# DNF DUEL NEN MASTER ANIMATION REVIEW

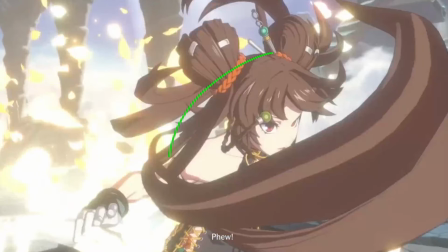[3:58]
cool like i love how the hair does this little reveal so the hair comes down in this shot just like the omni man cape animation that i did
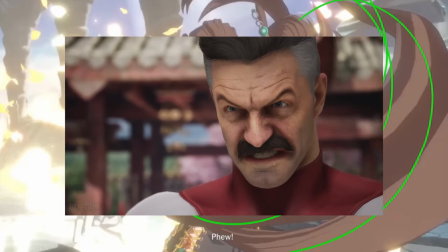[4:06]
you know like there's like a swipping motion where there's one line of action that comes down through the frame and we get this nice little
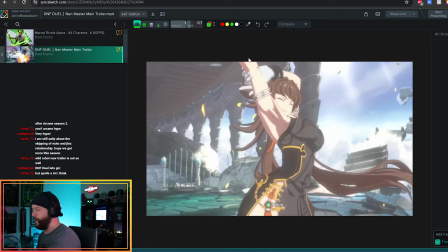[4:13]
reveal of the character as will too yes of course you had to get that sexy pose going so really really i'm digging
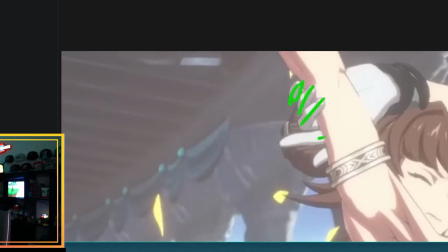[4:21]
i'm digging the way that she's holding her arm right here too with just the three fingers and she's got like the two fingers poked out how she grabs things and moves
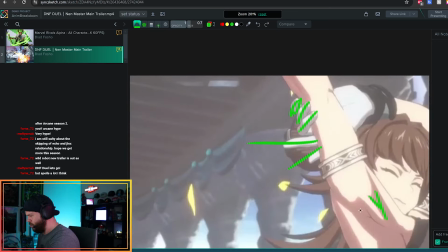[4:29]
things as well and notice really too like they're really punching in on bones and muscular parts of the armpit right there they're
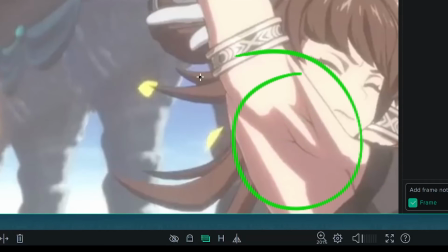[4:36]
utilizing that this part like especially with it when it comes to like shading and lighting and stuff like that damn you know if that you know that ain't something to really
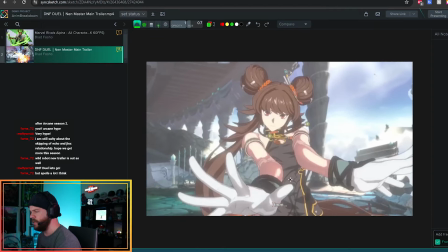[4:44]
catch your eye i don't know what will and i love how they're really playing with this force perspective angle hands come out to like a
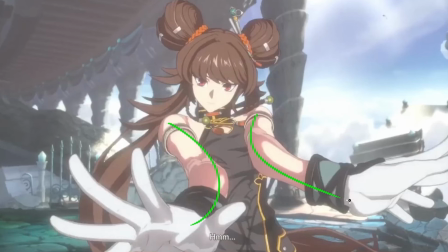[4:52]
nice y pose notice how they're really bending and tweaking these arms to get together it's kind of like a big thing that you watch out for especially how
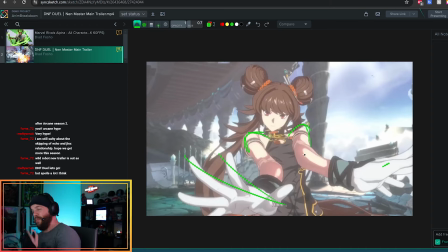[5:00]
far they're pushing these shoulders to kind of get into the realm where they're really breaking the character which in my book is okay but normally in other studios it's a big take it down a notch too you know you we want to keep these characters proportioned and leveled they're really spending a lot
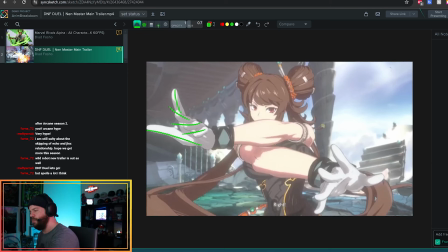[5:14]
of their time really putting a lot of flail and a lot of splay on these fingers too which i really enjoy hands are a mother to do precisely pose especially when it comes to each frame like arc systems is usually doing too so props to the guys for doing that to really show
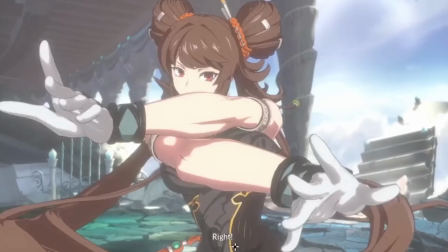[5:31]
these fingers some love too you can be very expressive with the characters is how much that their fingers and their hands are really like
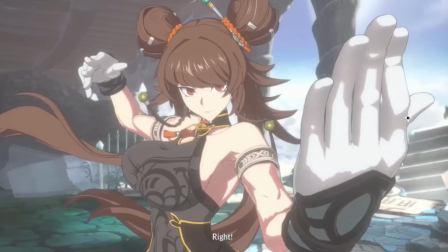[5:39]
communicating with you same thing like this too got the cool chung lee pose and they always do this little breaking finger pose i've noticed that in a lot of animes too i can't do that like it's like literally like double jointed
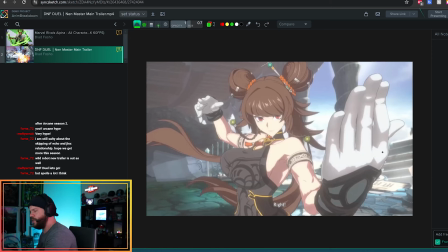[5:52]
or something like that but it just really makes for a nice striking pose right here
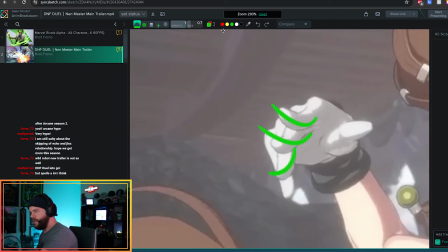[5:56]
love love nice little details you have like the curves the arcs that's coming
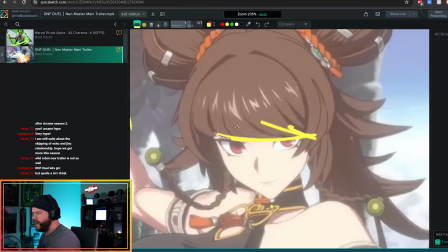[6:01]
around they're utilizing this bangs is whatever like that that's kind of
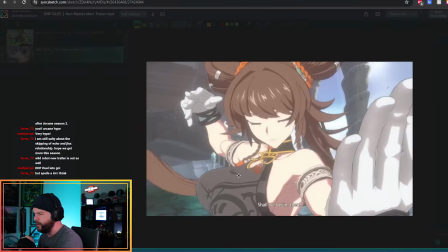[6:06]
like going over the top of her hair like that adds like a little bit of mystery i really dig it she's got like some very very quick attacks too notice how the
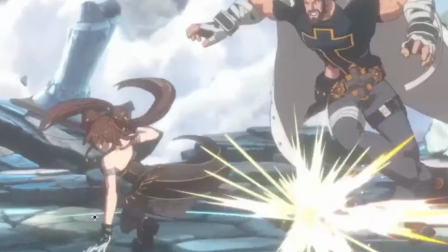[6:15]
body is out running the hair designs as the character is attacking notice that the hair bangs the hair ponytails are dragging
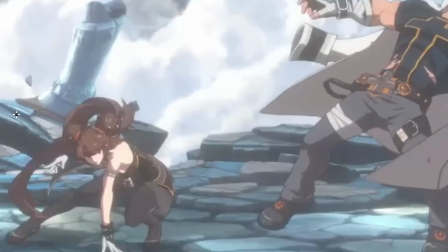[6:24]
behind these attacks too to kind of give you more of a clear direction on what's happening so the body goes from a nice anticipation pose to
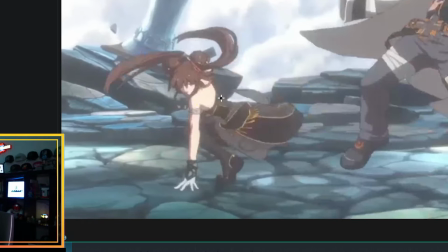[6:33]
an attack the head and the chest remain steady and you see the change in the arc of the spine right there you see a good read on
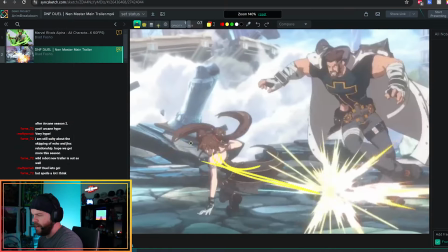[6:41]
the face because the face doesn't move as as much we go from left to right and also the hair drags alongside that attack to really nice
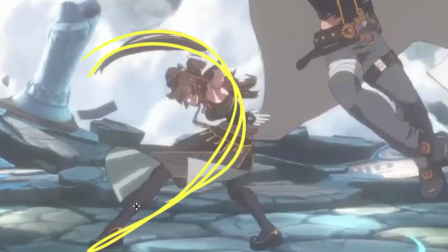[6:49]
pushed arcs they're using the hair to kind of complete that arc paying attention to every small detail that she's got on her cosmetics and on her dress
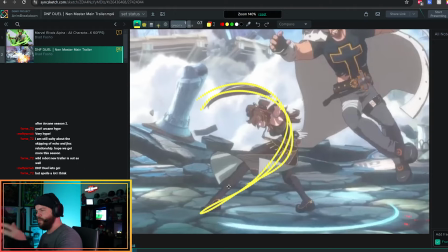[6:58]
in order to get that line of action more readability, which I really, really applaud him for.
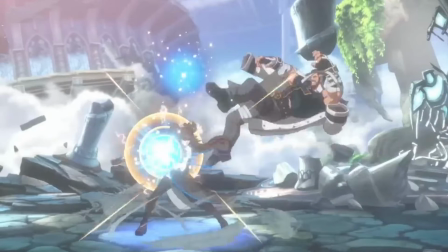[7:03]
Okay, she's got like a little Dukin pose right there. All right. So this happens a little too quick for my taste.
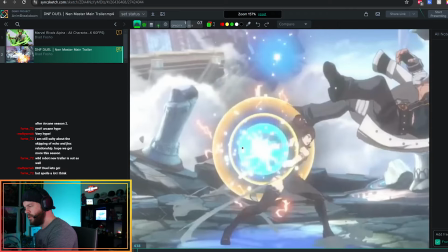[7:09]
Probably about like one, two, three, four right into this pose.
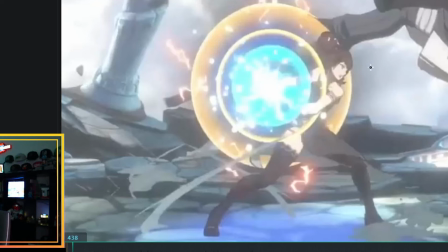[7:13]
Not saying it's bad or stuff, but I think like you could really, really push this pose and get the effects away from what the body's doing so you can really
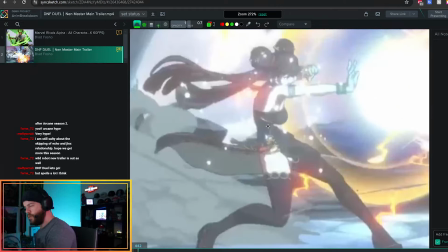[7:21]
see how that character is being pushed throughout here of course her waist is really busted right here whole chest is like and gouging
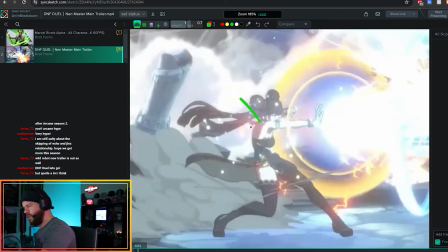[7:29]
her abs i dig it and stuff like that but i also think too that you could really play around with this back hand too his back hand kind of comes they push that
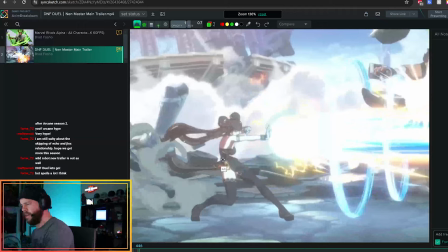[7:36]
arm out through here as she's like doing an attack because she has these mickey mouse ears important to keep this
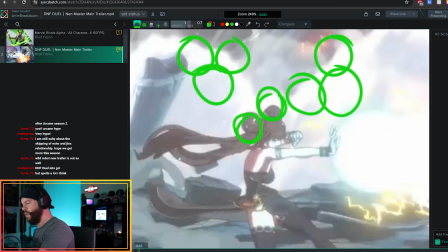[7:44]
character in profile she In fact, has to have both of her buns either up top or left stage of us, too, just to kind of help.
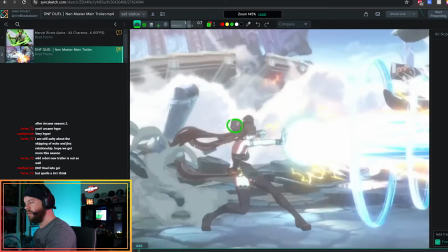[7:51]
I think if I had more control over these things, I'd totally go the Mickey Mouse route. The pigtails right there, too.
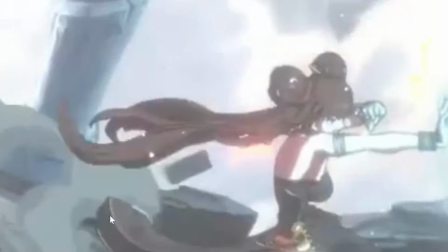[7:57]
This is really, really cool. Notice how they're really putting that nice flag, wavy motion into these key poses right here.
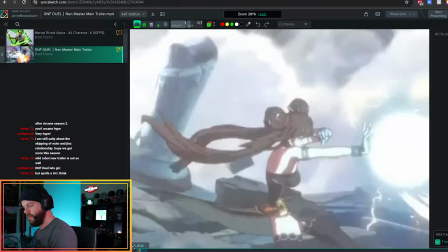[8:05]
Nice, nice flowy hair, braids like that, too. It feels so damn good. That's nice secondary motion, which I really, really like to see.
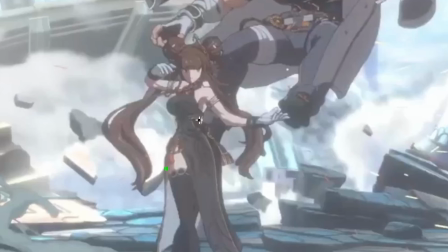[8:12]
So this is her idol. Let me check this one out. I'm not too big of a fan of the face forward with the eyes looking to the right.
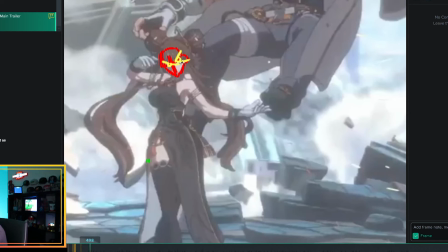[8:19]
Looking straight away like this. Obviously, the angry eyes, so to speak.
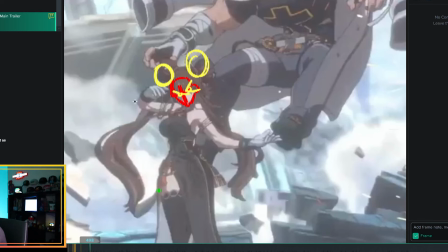[8:25]
And with her nice ponytail that's coming up. I think you could extend that out just a little bit more.
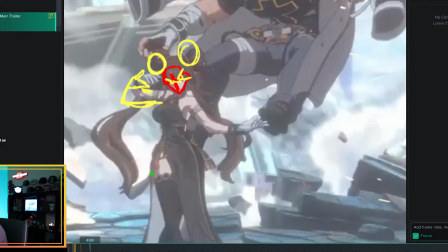[8:30]
You get the same readability as what you got, but we're just pushing that arm out just a little bit more.
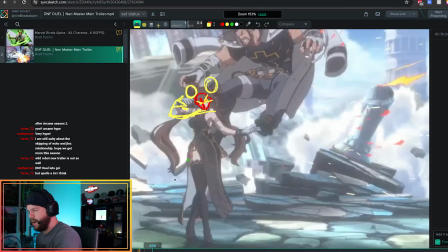[8:35]
Love the straight up and down. She's got like the cross legs, too, which feel nice. Hair is complimenting, kind of like unraveling on top of her pose, which feels dope as well.
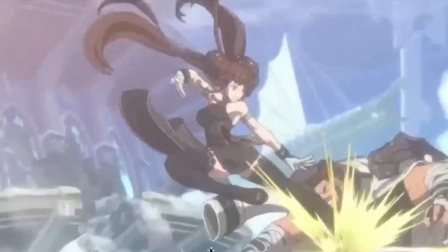[8:44]
I love her air combos. Her air combos feel pretty dope. Damn, these hair poses are really sticking out to me. Look at this opposite way that she's using this nice curve that's happening through here.
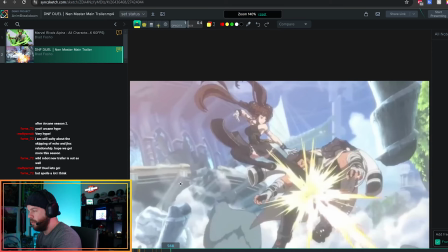[8:55]
It's a really solid pose. I literally think pushing it and breaking it in such poses like this is actually really
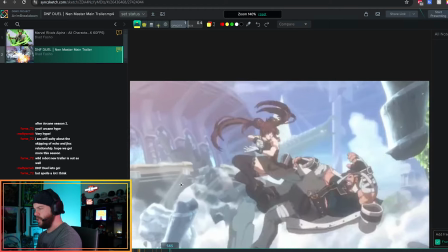[9:02]
worthy. when she hits this pose is maybe give
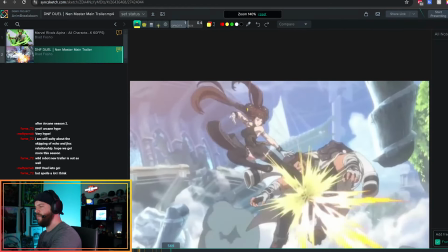[9:07]
these ponytail braids a little bit more flow flowing as she hits
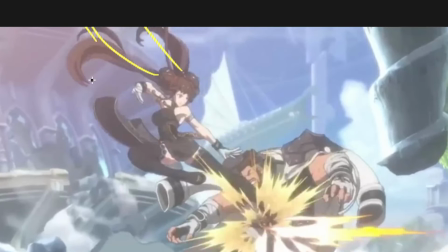[9:11]
there because like as you could see as she goes from this pose to the next pose they
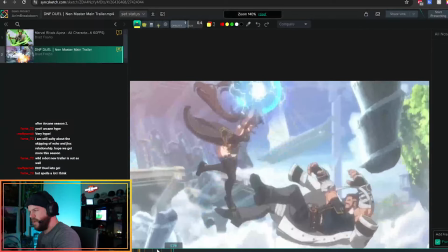[9:17]
kind of stay in this position but it is nice and readable you can read the silhouette a little bit better through these poses too uh secondary
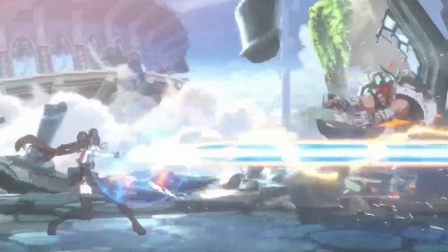[9:26]
emotions like you got in this shit right here too feels so damn good i would
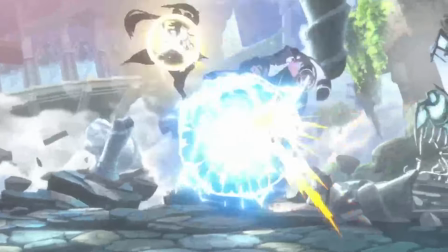[9:31]
actually continue that process through these attacks as well maybe a little
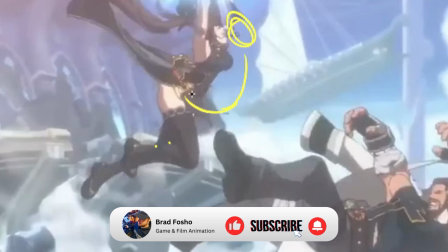[9:36]
bit more of a breakdown as she's coming through like she's really expanding and breaking down this
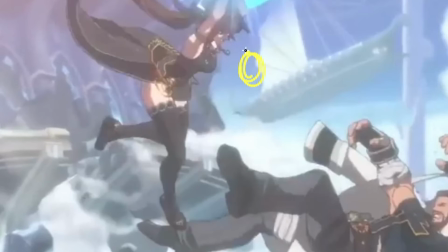[9:42]
spine arms back she could even come maybe one more frame through here
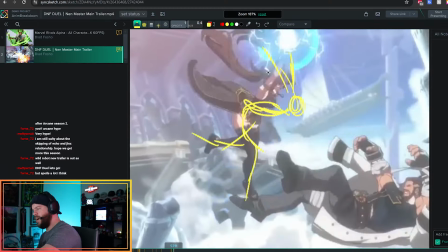[9:50]
and right through there that's where you get your force your power through there here we get to the
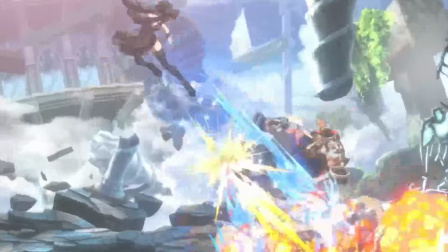[9:59]
so this is really fun one two three four five and then like comes in with a giant dragon the lower body maintains shape the upper body goes
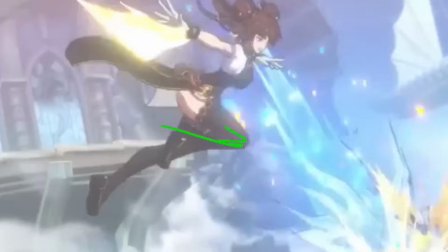[10:07]
left to right and then she does her little changing from left to right i didn't even notice that too slightly different offset with the pose and
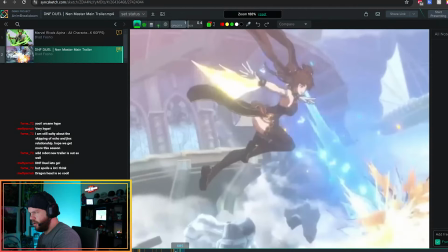[10:14]
the coolest part of this pose was very in part too when she comes for that last attack she spins
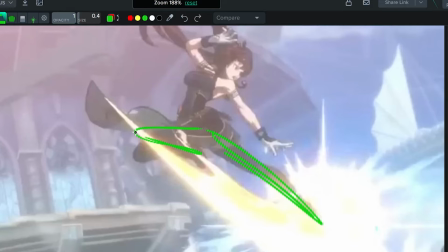[10:20]
around holds this leg holds this extender holds that pose and then as she's spinning
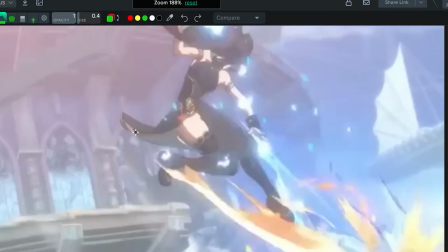[10:26]
around that you notice how that leg is breaking she
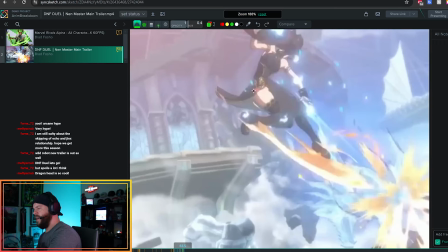[10:32]
goes from here to here and then her whole hips go from literally you know facing forward right side facing forward to left side to right
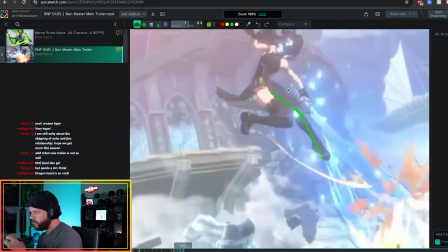[10:43]
side facing outwards 360 of that pose and still holds on to it as well
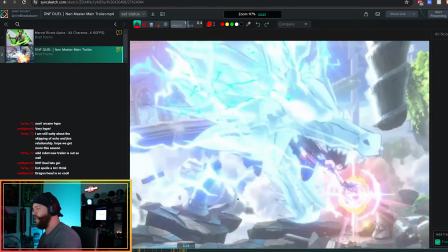[10:49]
and this is cool because this is the that i don't see unless i frame by frame it she's in the dragon mouth look at that shit that's
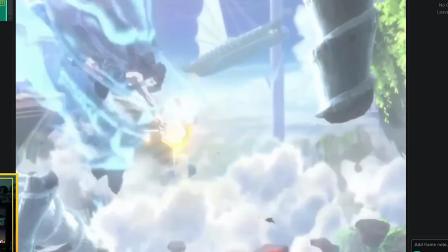[10:58]
so dope i'll lead into this pose too and i can't really see too much of it because again it's engulfed by all these special effects but
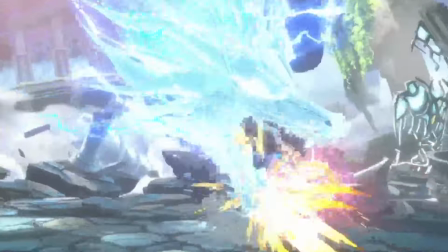[11:06]
it just feels good i love the transition into it this combo feels awesome into this movement you can tell they really put a lot of
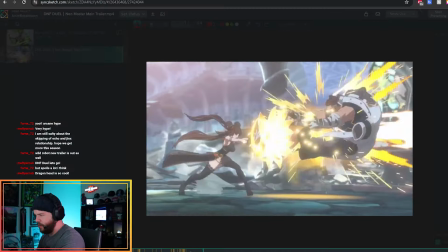[11:13]
work into finessing this since she's the last character through here we lose a little bit of the hair but then it comes right back into this nice little
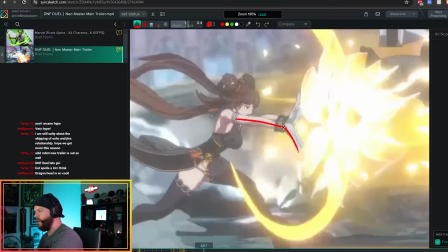[11:20]
This looks like such a fun character to do because I love how everything, even like her hand, is a symbolism of that blossom.
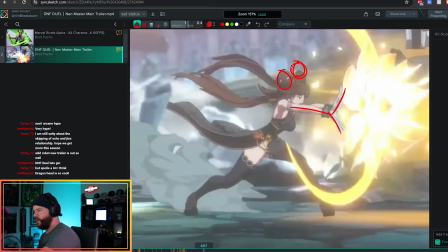[11:27]
A symbolism of like a flower. Again, with the balls of the hair too, I probably would separate them just a little bit more.
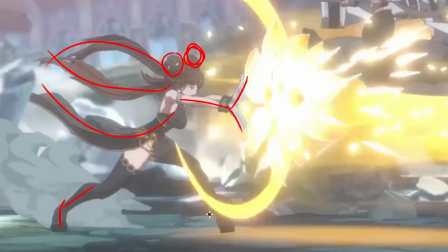[11:34]
Mickey Mouse that shit up a little bit. This is kind of interesting, kind of something that I wouldn't think I would say until now.
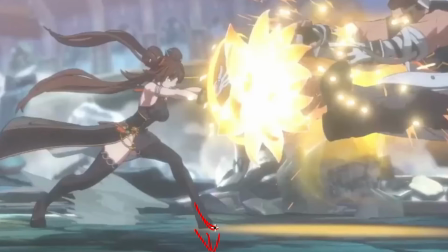[11:40]
Her foot is facing us and her knee is facing this way.